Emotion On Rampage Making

I'm quite encouraged that we could step out for this production and we achieve our target at least 70% of what we planned. It's also encouraging to know that you can decide to do something and you can achieve it at a record time. Yes, please, be guided, let the emotions be controlled. Please, let's see how we can make the world a better place. For every job that comes, most especially music video, before we embark into any project that has to do with music video, we always like listening to the song, think very deep, get your paper and pen, write down your storyline. When you get to location, work with your storyline. With that, it makes the job easier and it makes you know your target and your focus on set so that you don't just get confused over there.
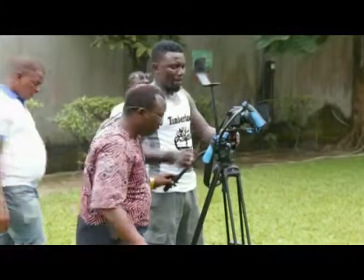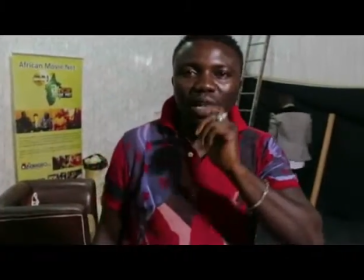This is the 3 of the video shoot. Now, we're supposed to have a night scene, but something terrible happens.
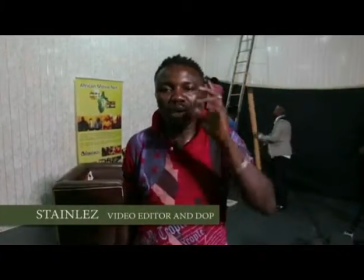The rain is falling and we can't shoot outside. Our equipment, we don't want to take the bricks of any equipment because of electricity.
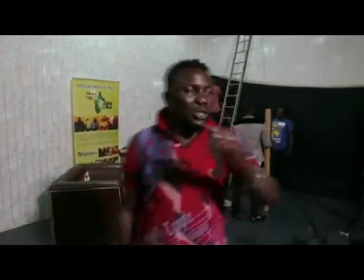We don't want any fire explosion. Now, we've come into the studio. We had a very great challenge.
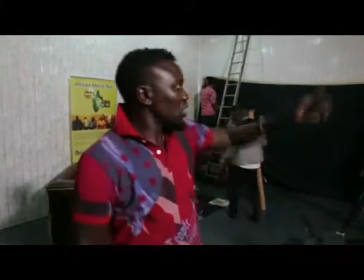We don't want to shoot on a white backdrop,
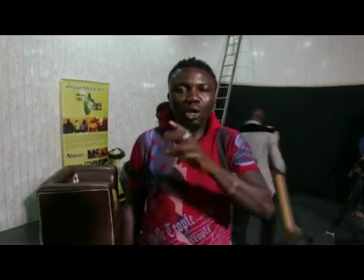so we want to shoot on a black backdrop because we want it to look like it's a night shot.
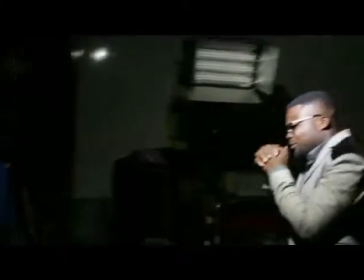So we need that realistic look of a night shot and that's why we're trying to touch it right now.
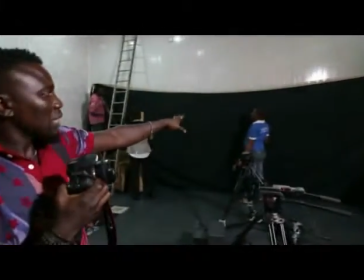Right now we have the black backdrop, but this is the black backdrop and that's exactly what we're trying to touch it.
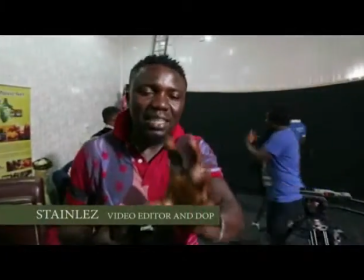After this, we're going to do a proper lighting. I mean, we're going to do proper lighting.
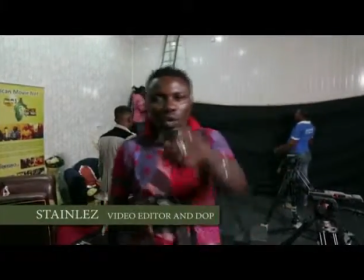Watch and see. We're still on set.
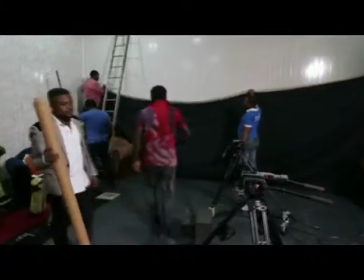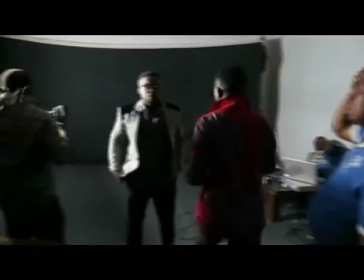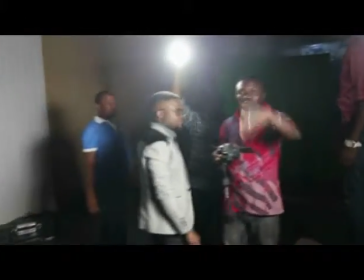so far so good we've done the set and right now want to proceed into the shoot and that's what do right now
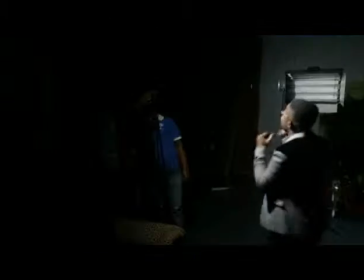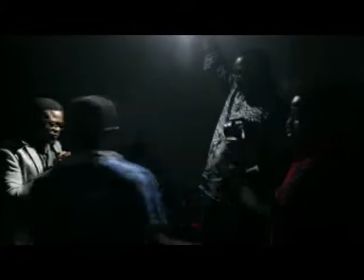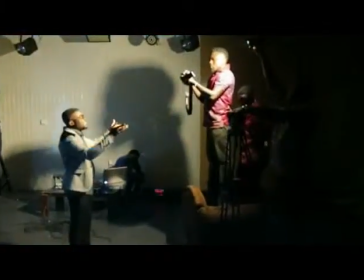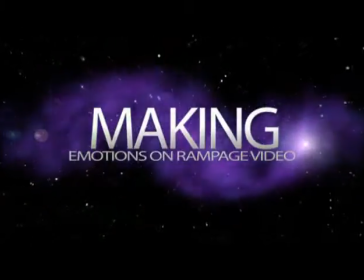we just started the musical video i saved within minutes but i tell you the truth the musical video is the bomb you know i i would say i didn't regret anything about it i didn't regret anything about we went through a lot to really achieve that video and i still thank god that we did that video because it's it's like uh most of the stories that were not really inside the main movie we were able to achieve it through that musical video and also to really tell on the frustration you know that has been you know going with cheta you know we gave him more load again you know through that video And that was a wonderful one. I'm proud to be part of this job